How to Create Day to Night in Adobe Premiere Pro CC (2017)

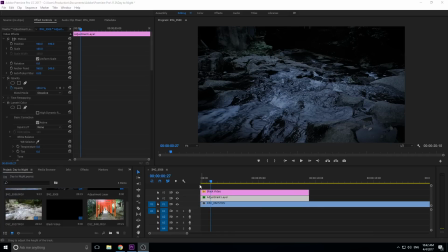[0:00]
Hey, what's up everybody? Adobe Masters here, and today I'm going to be showing you how to transform footage from day to night. Quick disclaimer on this is that it cannot be accomplished for all shots. It gets very, very difficult if you've captured the sky in your shot, and that's just because the sun and the moon act differently.
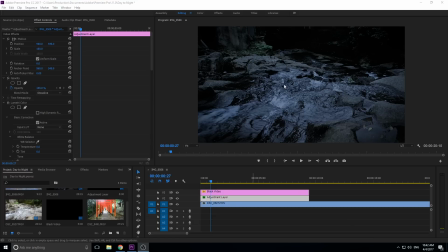[0:16]
So to try to transform the sun to make it look like the moon is almost near impossible. I'm sure if you spent a lot of time and you had a really nice camera that recorded it, you might be able to pull something off, but the key here is that shoot the footage without the sky in it, and then you can actually do some pretty neat effects to change it into night.
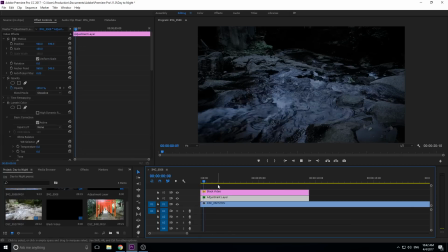[0:33]
This is the footage, the in footage, what we're trying to get right here. You see, this looks like it could have actually been shot at night with a full moon, probably due to the lighting, and that's what it's always going to kind of turn out because the sun's there.
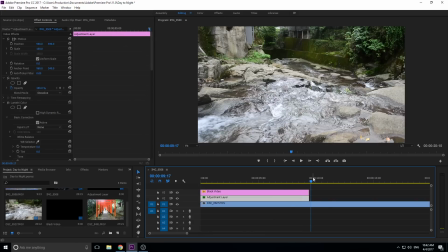[0:45]
It's always going to look like a full moon is happening. You'll see that the original footage was this, and so the stark contrast here is actually pretty good.
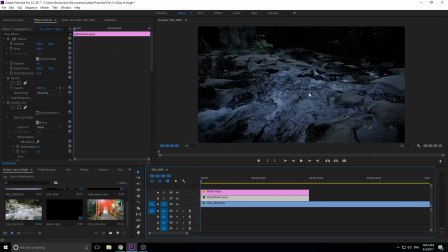[0:53]
And if you tie this in with context with other night shots or other shots that kind of look like this, you can really pull off the effect and no one will even think that this was shot during the day.
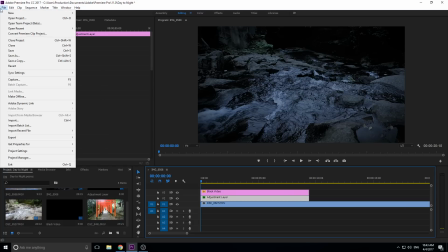[1:02]
So then, let's get started. I'm gonna go ahead and create myself a new sequence. Go over here, new sequence, okay.
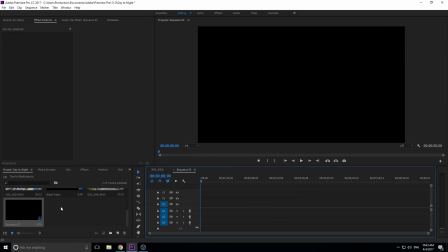[1:09]
We're just gonna drag the footage in to change the sequence settings. And so we're gonna take this footage, drag it in, we're gonna hit change sequence settings here, zoom it in some.
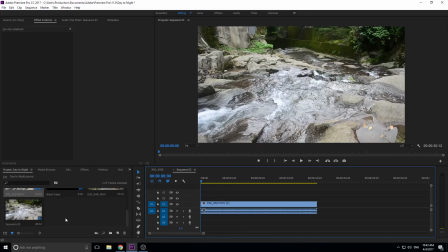[1:18]
And so here we have our footage. The first thing we need to do is we need to create ourselves a new adjustment layer. So select the properties, the media browser over here, what your project is.
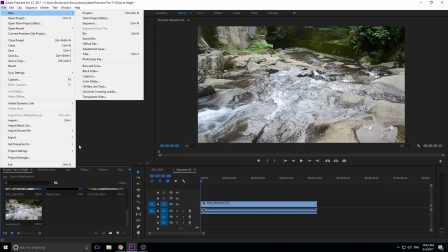[1:28]
You'll have the blue box here. And what we're going to do is we can go up to File, New, and then Adjustment Layer, or we can right click right into the empty space and click New Item and Adjustment Layer.
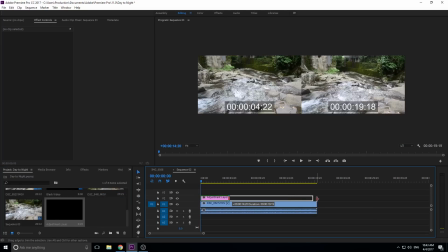[1:37]
What an adjustment layer is a transparent video that we can add effects to, and it'll work by applying those effects to everything beneath it.
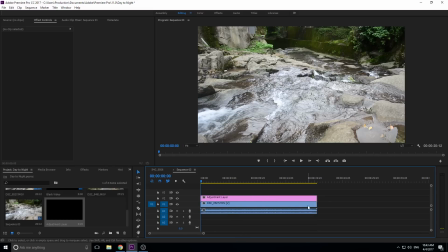[1:45]
So what this allows us to do is we can create one adjustment layer for an entire edited clip. So, you know, there could be 18 clips in here. We could just apply one adjustment layer and then do minor modifications to try to bring them together.
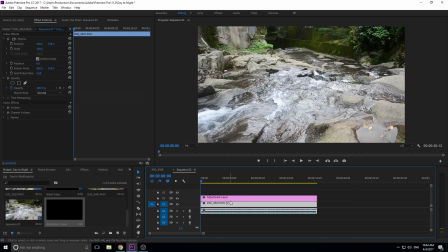[1:57]
And this also makes it non-destructive. So if we put in a bunch of different effects into here, we could drag the adjustment layer off and it's back to its original format. Or we could drag it around. We could move things around like opacity and stuff, and it never affects the original piece of footage.
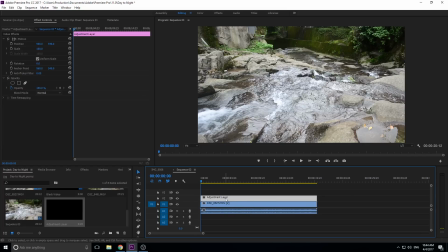[2:13]
So then let's get started. Now we have our adjustment layer selected. It's our transparent video. So what we're going to do is we're going to add Lumetri to it. So if you go into effects, what you want to do is if you search Lumetri, it's going to bring up like 1,000 of the presets and everything like that.
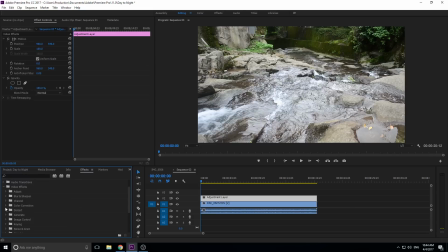[2:28]
So the easiest way to go is video effects, color correction, and then just find Lumetri color. You can also go into the color tab and it'll open it up on the right and it'll automatically add it to the layer. Might be a good idea to do. I, however,
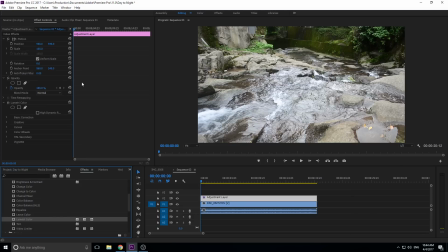[2:43]
am just going to stick with the editing sort of workflow right now because it's sort of the default and I want to remove as many variables as possible here. So Lumetri is open over here on the left. The first thing we want to do is we want to go into basic correction.
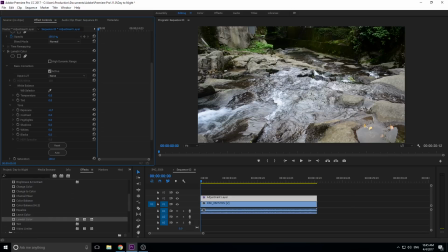[2:57]
And what we want to do is we want to drop that exposure way down. We're going to go like a minus 2.8 because
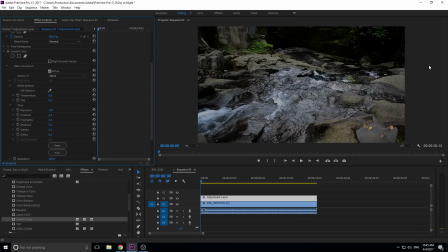[3:07]
this isn't the day. So we need to reduce that light coming in. It's night out. And this actually is very good to make it look kind of cloudy and a little bit dim and dreary out. You can see, let me unlink this so we don't hear this.
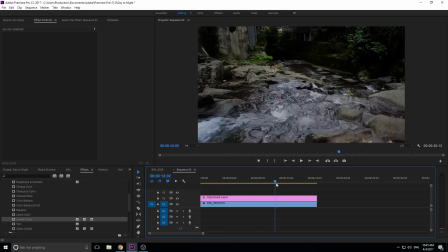[3:19]
You'll see that it actually kind of pulls off a really neat effect where, like I said, it looks cloudy, a little bit more dreary.
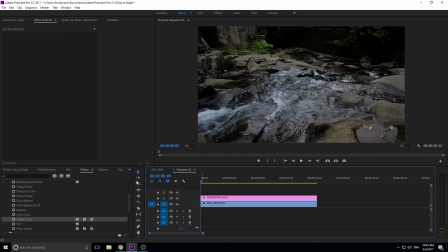[3:26]
You could add a couple of little more effects to this and kind of create a style from this just by reducing the exposure. But that's not what we want to do. So what we're going to do is after we've reduced that exposure, we're going to actually bump up the contrast. We're going to bump it up really high up here to maybe like 95.
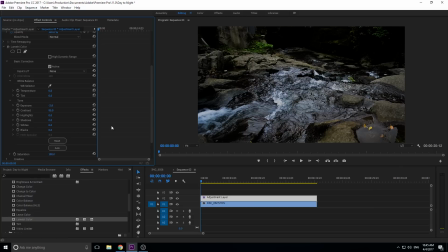[3:43]
And the reason is at night, any light carries a lot stronger than during the day because not everything's reflecting. So at night, the highlights should be really bright and the blacks should be really black. The water should be reflecting the most light and everything else, it should kind of dissipate really quickly.
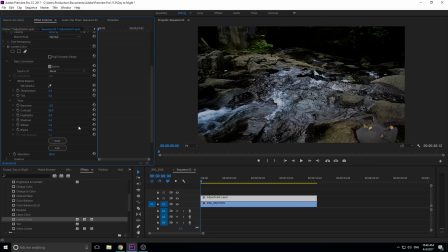[4:00]
So we want to really stretch that out and bring that contrast out.
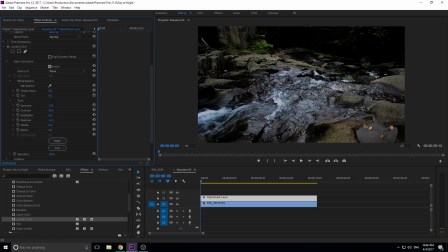[4:04]
Next thing we're going to do is we actually want to bump those shadows up just a little bit, give a little bit more light to them, some detail to them. As well, because we're still kind of doing this thing. So we want to stretch it out, but if there's a little bit of light, it's going to actually bounce off and kind of increase the brightness of everything.
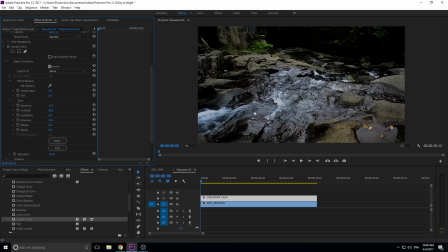[4:21]
So the shadows shouldn't be pitch black. They should just be a couple touches away from pitch black. The next thing we want to do is we want to drop this saturation down. At night, you lose light, which means you lose color. You lose color definition. So having 100% just does not look realistic. Having these this green does not make it look like it's a forest at night. Now, when we drop it down to like maybe around
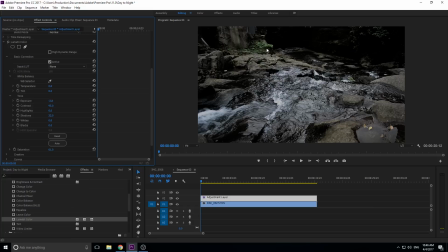[4:43]
61, 62, somewhere around there, you see that that's kind of what, if you think about nighttime, that's kind of what it sees. Like you look at a tree and you're like, those are green, but they're not entirely green. You just kind of know that it's a couple steps away from gray in the green direction. And that's where we want this to be. So we've got the kind of the lighting down here.
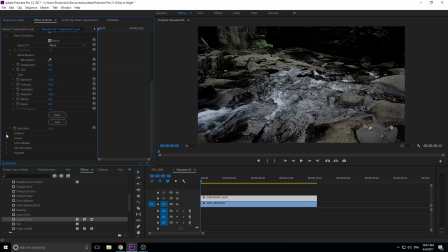[5:03]
That's what we were doing right here. We're setting up the lighting. So now let's finish it off with a little bit of curve correction. Curves, you can drag the curves function in here and do it for there, but Lumetri has it, so we're gonna go with this. What we wanna do is we wanna take this top one right here. This is the highlights. This is white is gonna be our brightness throughout this thing.
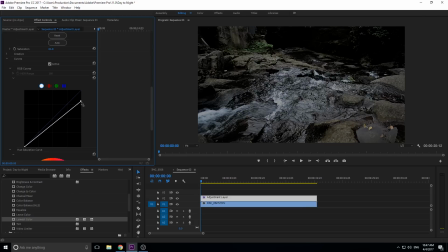[5:21]
So we're gonna take this and we're gonna drop it down to maybe about 75%. And then I'm gonna drag one out here and bring it out just a little bit. And then I'm gonna take another one and bring this down some, let's actually go like this maybe.
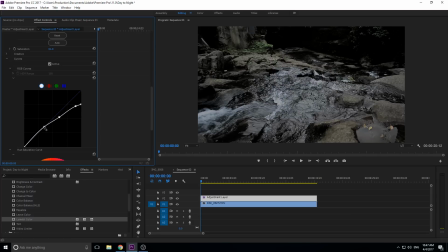[5:37]
And yeah, that's kind of looking pretty good there. You can use the active button to turn it off and on. And so what we're doing is we're kind of taking that really bright shine off of things. And we're adjusting the coloring just a little bit. The brightness is a little bit more into the favor that we want it to be, what night would look like.
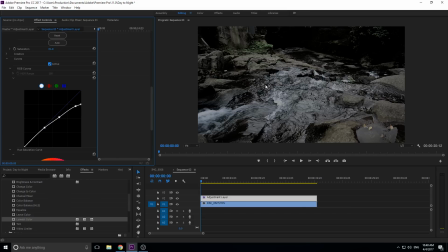[5:56]
So we're removing some of that sharpness off the brightness and then just kind of correcting everything else. Now, Hollywood kind of agrees that blue is the color of night. Anyone who's been outside at night understands that the moon's light is white with maybe a tiny hint of blue, but it's just been agreed upon that blue equals night.
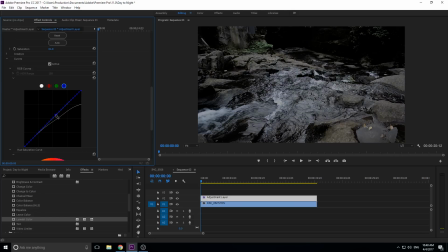[6:15]
So what we can do is we can actually click in the middle here, just drag it a touch in the blue direction and take this red, drag it a touch in the opposite direction, maybe a little bit more in the blue direction here.
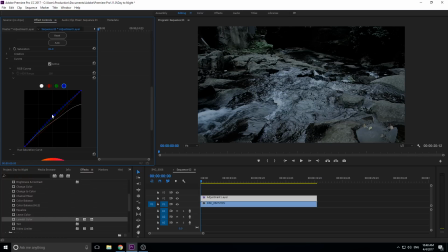[6:31]
And it gives just sort of a blue hint to things here. You'll notice that now, for some reason, it just looks a little bit more like night. And that's just because that's what all media has agreed upon night looks like. So we kind of want to go with that as well.
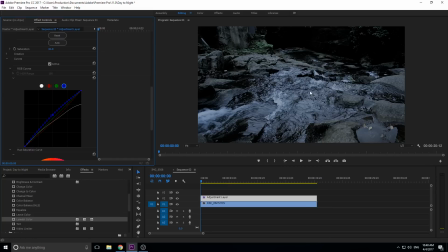[6:46]
So now, as you see, with just those effects, we are actually getting a pretty neat nighttime effect going on here. This is already passing pretty well as what nighttime would look like. Under the bridge, it's almost pitch black, which is kind of where it would be. We got a nice bright spot where the light is naturally reflecting.
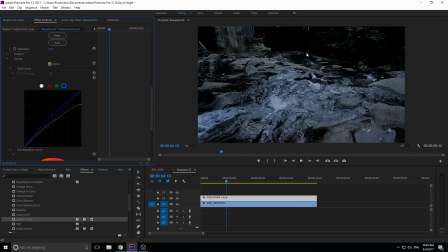[7:06]
And what's cool is since we just lower the exposure down, everything just came down at the same rate, which just makes it like the sun is a lot dimmer, which makes it look like the moon.
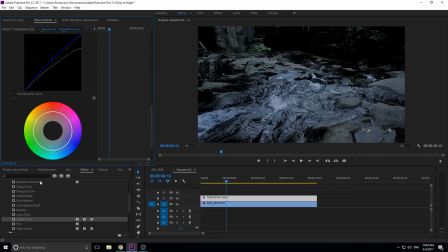[7:15]
So we got the lighting, we got the coloring down. And now kind of an effect I like to just throw into this is add noise to it. So we're gonna degrade our footage. We're gonna add something bad to it.
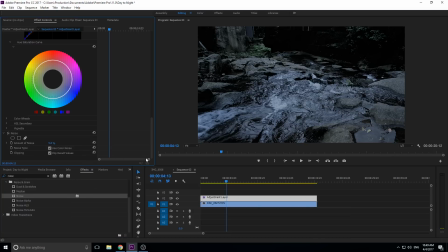[7:26]
And the reason we're doing this is because anyone who shoots at night, even with like a Red Epic or anything, if the lighting isn't perfect, you're going to get noise. It just has to bump up the ISO, and when that happens, you get noise. So to make this, to pull it off more realistically, we're actually gonna add noise to this shot.
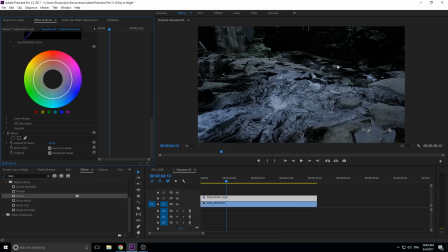[7:43]
And adding noise will make it look, like I said, just that much more realistic. Go back and look at, for example, I'm thinking, if you check some of the footage in the Hunger Games, the first one, it actually looks like they did a lot of day to night stuff. And if they didn't, you can notice in the dark spots there is some of this grain. Even with their high-powered cameras, there is the grain there.
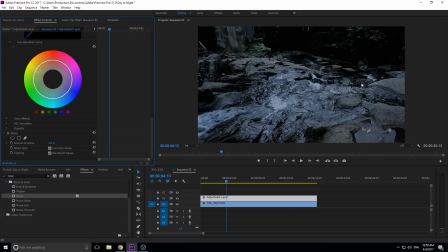[8:03]
So what we want to do is we want to add that grain to keep that realism going so that there isn't any element in here that throws people's perception of nighttime off.